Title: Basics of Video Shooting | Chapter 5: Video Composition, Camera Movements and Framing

Hello and welcome to our video lesson dedicated to the basics of video shooting. In this lesson, we'll go over key elements that will help you create professional looking videos. We'll start with the different types of footage and how they affect the viewer's perception. Then we'll explore camera movements that add dynamic and emotion to your video. We will also discuss the basic rules of composition that ensure balance and aesthetics in every shot. Finally, we'll turn our attention to shooting angles that can highlight important details and add different feels and perspectives. Whether you're a beginner or have experience creating videos, this tutorial will give you helpful tips and techniques to improve your skills. Let's get started with different types of shots. These determine how much of the actors and setting will be seen in the shot.
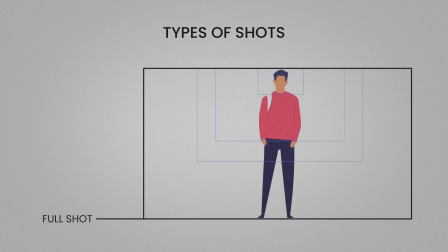1:00 The wide shot shows the actors in full length and the setting they're in. It is usually used in the opening shots so that the viewer can orient themselves to where the action is taking place. In the cowboy shot, the actors are seen from the knees up.
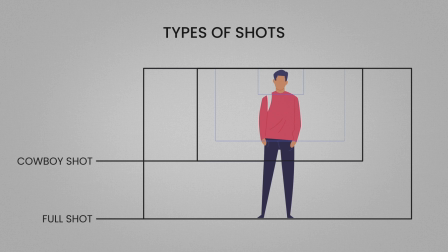1:18 This shot is called that way because it was used most often in American westerns, where actors were shot this way so the holster of the gun is visible in the frame before the character draws and fires it. The medium shot is the shot where the actor is seen from the waist up.
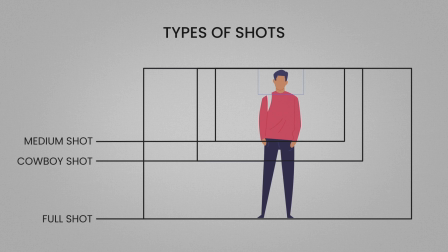1:37 It is used to focus the viewer's attention on what is happening between the characters in the frame. In it, the actor's gestures are distinguishable, but facial expressions do not reach the viewer. Close-up is used to show the emotions of the character. When it is used in video productions, the viewer is left with the feeling that the actor is saying something directed to them.
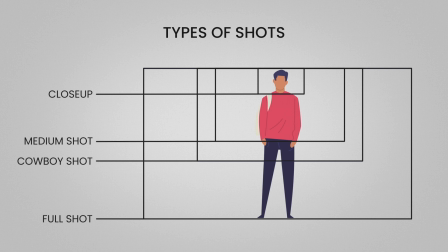2:00 The close-up covers only the actor's face or another part of his body. As a modification of this close-up is the so-called extreme close-up, in which close-up details of the person in front of the camera or the surroundings are visible.
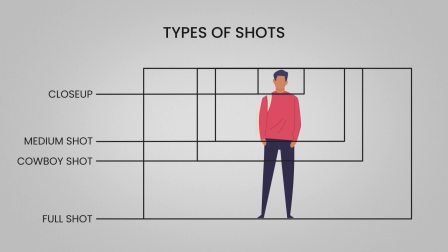2:17 These two plans add more drama to what is happening. These are not all the shots that the cameraman can use. In editing, different shots are alternated to make the video more dynamic. You have to always pay attention to the shots you select to use in your edits.
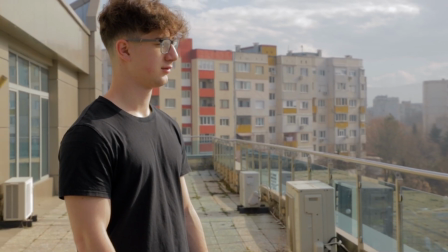2:34 There is one basic rule: never put two similar shots one after the other.
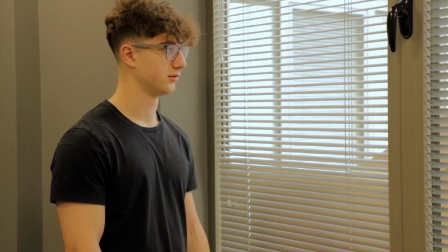2:39 Doing so would cause a jump in the frame that would distract the viewer from what is happening in the action.
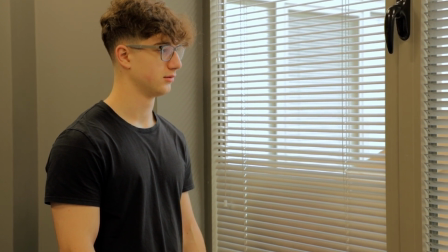2:45 The best way is to alternate shots.
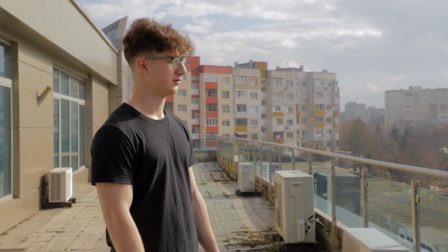2:48 For example, after the wide shot, one could insert a medium shot of the actor and then a close-up or a cowboy shot.
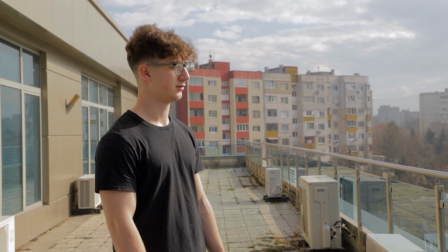2:57 Therefore, during filming, one should plan exactly in which shot the individual lines of the characters should be filmed. When talking about camera movement in videography, there are two main types: optical and mechanical movement. Both types refer to what the viewer will see of the movement in the frame, not what the cameraman will do with the camera during filming. Optical movements are related to camera lens movement. They are used to create dynamics and focus in the frame by changing the scale and perspective without any actual physical camera movement.
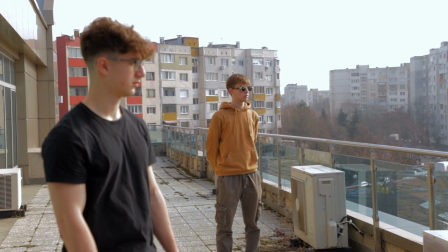3:36 Optical zooming, or zooming out, is accomplished by adjusting the focal length of the lens.
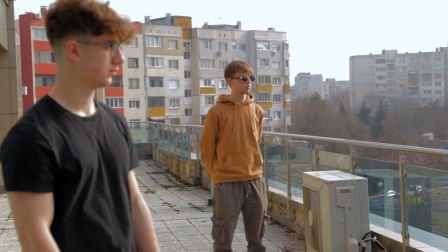3:42 Zooming in accentuates a specific detail or emotion, while zooming out reveals more of the scene, putting the subject in context.
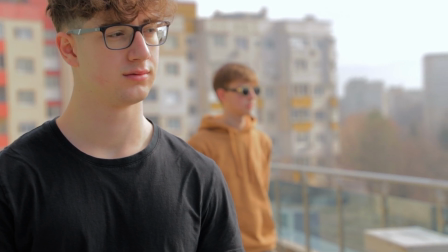3:54 Changing the focus from one subject to another within the frame draws attention to
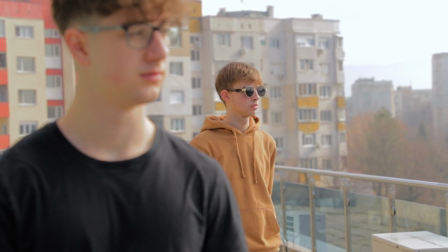3:58 important elements and creates a smooth transition between different points of interest.
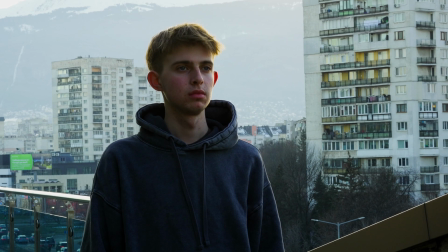4:04 Changing the depth of field is achieved by adjusting the aperture or focus distance. The cameraman can control how much of the frame remains in focus.
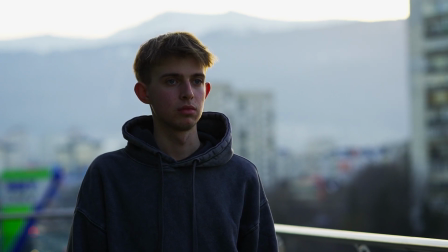4:14 This helps to isolate subjects or create a sense of space and perspective. Physical camera movements are techniques in which the camera itself is moved through space to create dynamics, perspective, and emotional impact on the viewer. They add depth and realism to the footage, allowing for better tracking of the action and accentuation of details.
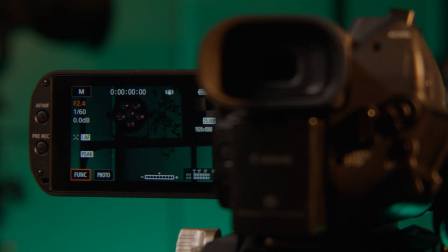4:37 A horizontal pan, also known as pan,
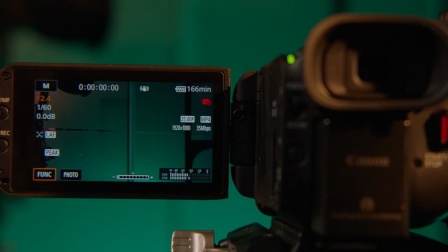4:41 is a movement in which the camera rotates left or right to reveal a new part of the scene,
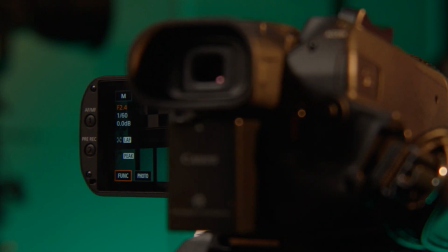4:48 to redirect attention from one subject to another, or to track the movement of an object in the frame.
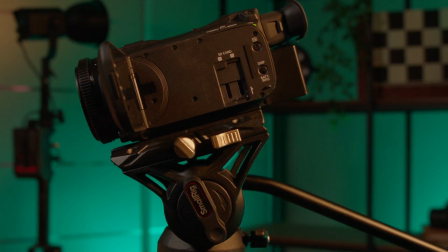4:54 A vertical pan, also known as tilt,
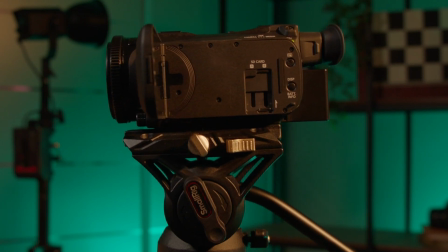4:58 is a vertical upward or downward movement that is used to emphasize the height of an object. or to examine its parts in detail.
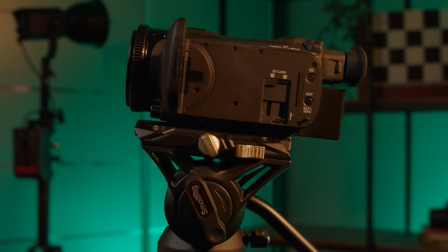5:07 In both panoramic movements, the camera must start from a static frame and end with one. In the films you have watched, you must have been impressed by the movement where the camera moves parallel to the character or object. There are several ways to achieve this moment.
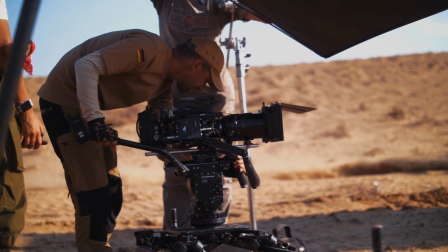5:23 Tracking in a shot of a person not running away is usually done by having the camera moving along a pre-established track.
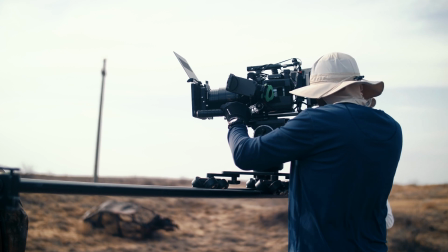5:32 In the last 10 years, however, this approach has been used less.
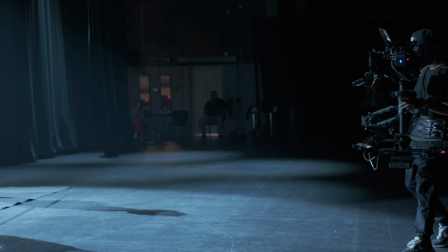5:37 It has been replaced by the use of a stabilizing device called a Steadicam.
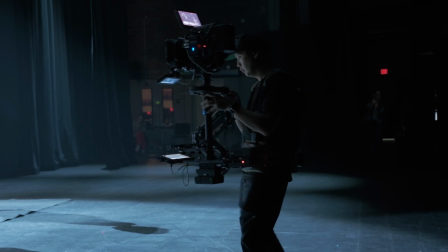5:42 It is mounted to the cameraman's body and allows the camera to hold a stabilized shot of the subject, even as the cameraman runs with it. There is one movement that is unique in its nature. It combines optical and physical camera movement. This is the famous dolly zoom.
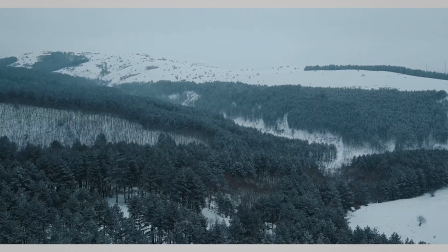6:02 This movement creates a sense of stretching or shrinking of space.
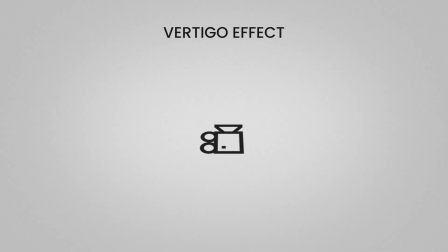6:06 It is often used for dramatic or emotional impact. This effect is achieved by physically moving the camera forward or backward and moving the vario the opposite direction of the movement. For example, it moves away when the camera moves forward or closer when the camera moves back. It's time to talk about the composition of the shot that holds the viewer's attention. Composition is the relative placement of actors, objects and surroundings in the frame. It sets the mood and directs the viewer's attention. There are a number of compositional techniques that achieve this, but it's good to know at least some of the basics which we'll introduce now. Let's start with the rule of thirds.
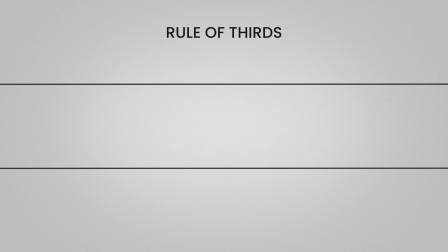6:53 In this, two horizontal lines are mentally constructed through the frame so as to divide the frame into three equal parts. Then, another two lines are constructed vertically so that they again divide the frame into three equal parts.
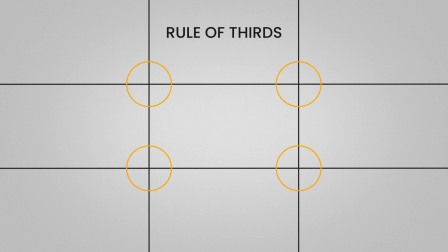7:10 The intersections of these four lines form the so-called focal points. These are where the focus of the frame should be positioned.
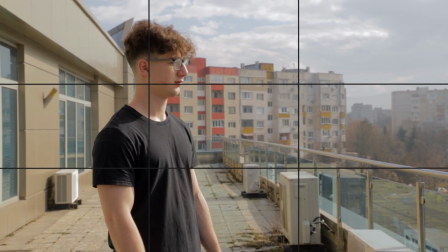7:21 When it is the human figure in the middle or American shot, it is here that his head should be placed.
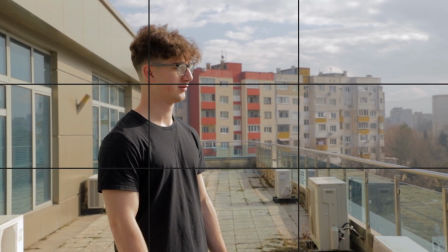7:29 When we have a shot with a wide shot, or it is along the lines that the object should be positioned.
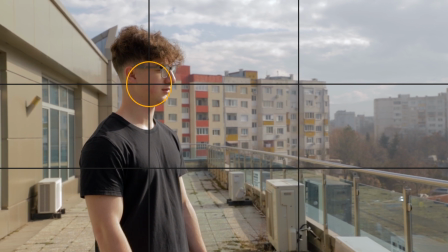7:36 The rule of thirds directs the viewer's eye and creates dynamics in the frame by avoiding the central placement of the subject.
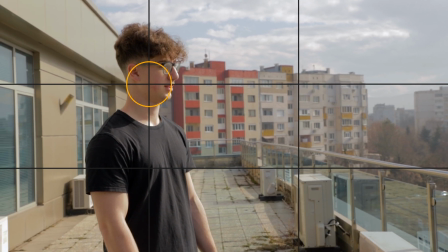7:44 It is actively used in interview shoots. The leading lines rule is a technique in shot composition that uses lines, shapes, or elements in the scene to direct the viewer's gaze to the main subject or point of interest in the action. These lines can be roads, fences, rails, stairs, or even shadows that naturally lead the eye through the frame.
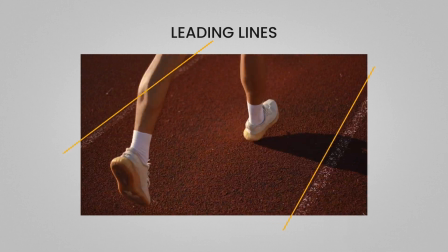8:07 This technique creates depth perspective and a sense of movement in the image, making the composition more compelling and dynamic.
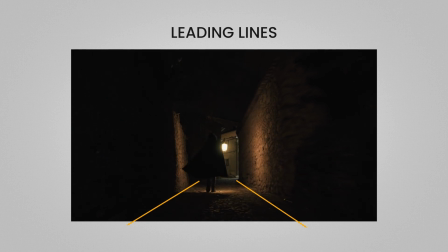8:17 Leading lines are widely used in film arts to highlight important events and engage the viewer's attention.